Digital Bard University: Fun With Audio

It's been said that at least 50% of great video is great audio. And if you don't believe that, try listening to your favorite television show while somebody else in the house vacuums. Hi, it's Whitney Hahn, and in today's Digital Bard University lesson, we're going to discuss the importance of great audio with a little help from my 11-year-old nephew. Last summer, my nephew and his friends decided they were going to make a movie over the course of the summer. And since he lives in Sharpsburg, Maryland, he's right smack dab in the middle of Antietam battlefields. So Steps of Fear was born. Very dramatic. He talked my sister into videotaping it, and after they captured all the footage in the field, they brought it back to Digital Bard for post-production, where a very patient Natasha Marshall, one of our summer editors, put it all together for them. Now, it was clear early on that even though the guys did a great job, they were going to need some help from music, sound effects, and other audio elements to make sure the story really flowed. So let me show you the scene as they shot it on Antietam battlefield, without any special effects, without any sound effects, without any music, just straight out of the camera. This is a present from Uncle Robert!
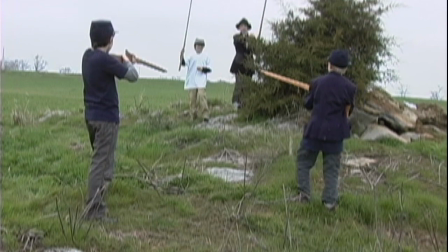Yeah!
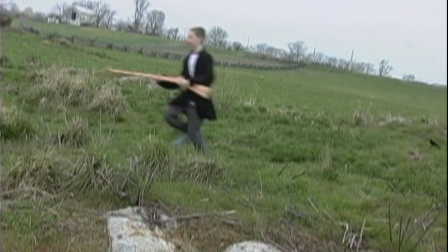Get him! Get him, boys! Let's get the yankee! Yeah! Let's take this yankee!
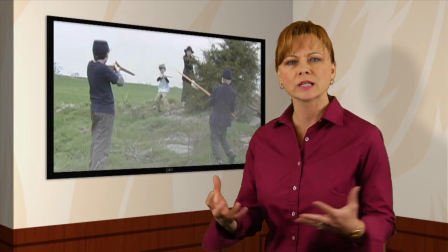Okay, that's pretty fun, but it's lacking something, right? You don't really get the action, the tension, the energy that they want from the scene.
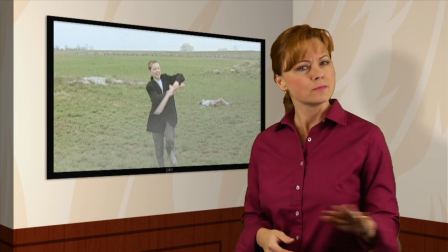So the first thing we did was we added a very dramatic music bed and some atmospheric sounds.
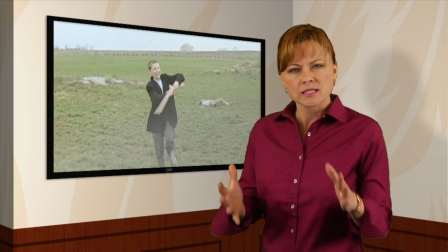In this case, to bring up the tension, we added some thunder in the background. Take a listen now.
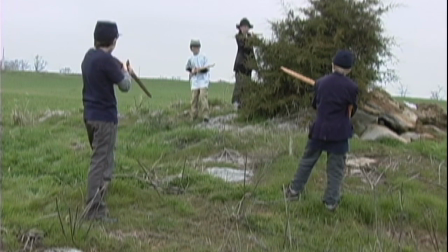This is a present from Uncle Robert! Yeah!
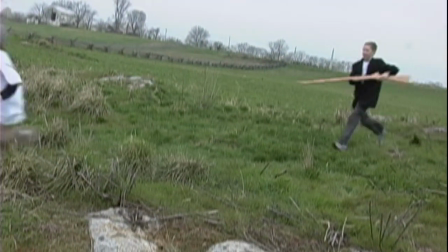Get him, boy! Let's get back!
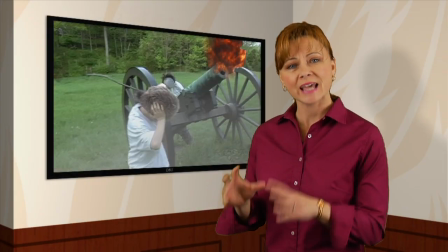And finally, we needed the war to come alive with sound effects for the guns and some special visual effects from Sam Tressler.
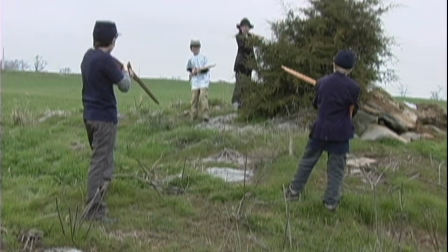This is a present from Uncle Robert! Yeah!
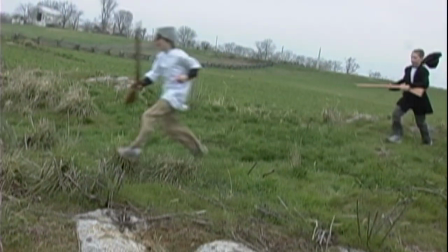Get him, boy! Let's get back!
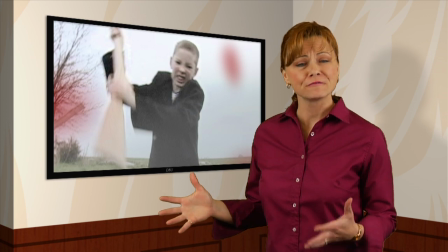As you can see, the guys did a great job in the field, but it was really the drama of the music,
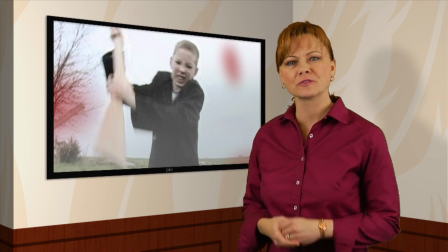the punctuation of the sound effects, and the great visual effects touches that brought this story to life for them.
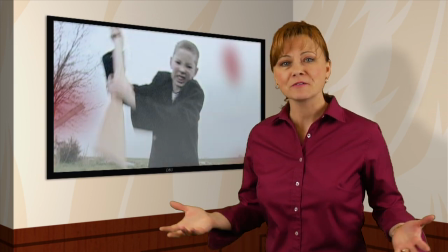What does this mean for you and your next video production? Well, whether it's something fun you want to do with the kids over the course of the summer, or a video you're putting together for business, audio is still vitally important to how effective your storytelling is. So here are a few do's and don'ts. First of all, don't be too far away from your subject. The further the camera gets, the further the microphone gets from the subject, and it may be difficult to pick up dialogue. Another way to get around this, if you really need to be away from your subject, is to invest a little bit in an extra external microphone, which I highly recommend. Watch out for noisemakers in your environment. Traffic sounds, an air conditioning unit, fan humming, the chatty conversation that's happening in the kitchen. All of these things can really distract the viewer from what you're trying to say. And finally, don't be afraid to explore sound effects and music beds. If you check the Digital Bard Resources page on our website, you'll find some links to some of the sound effects houses and royalty-free licensed music sources that we use and recommend. Make sure that you take care of audio in your next video production, and your audience will applaud your efforts.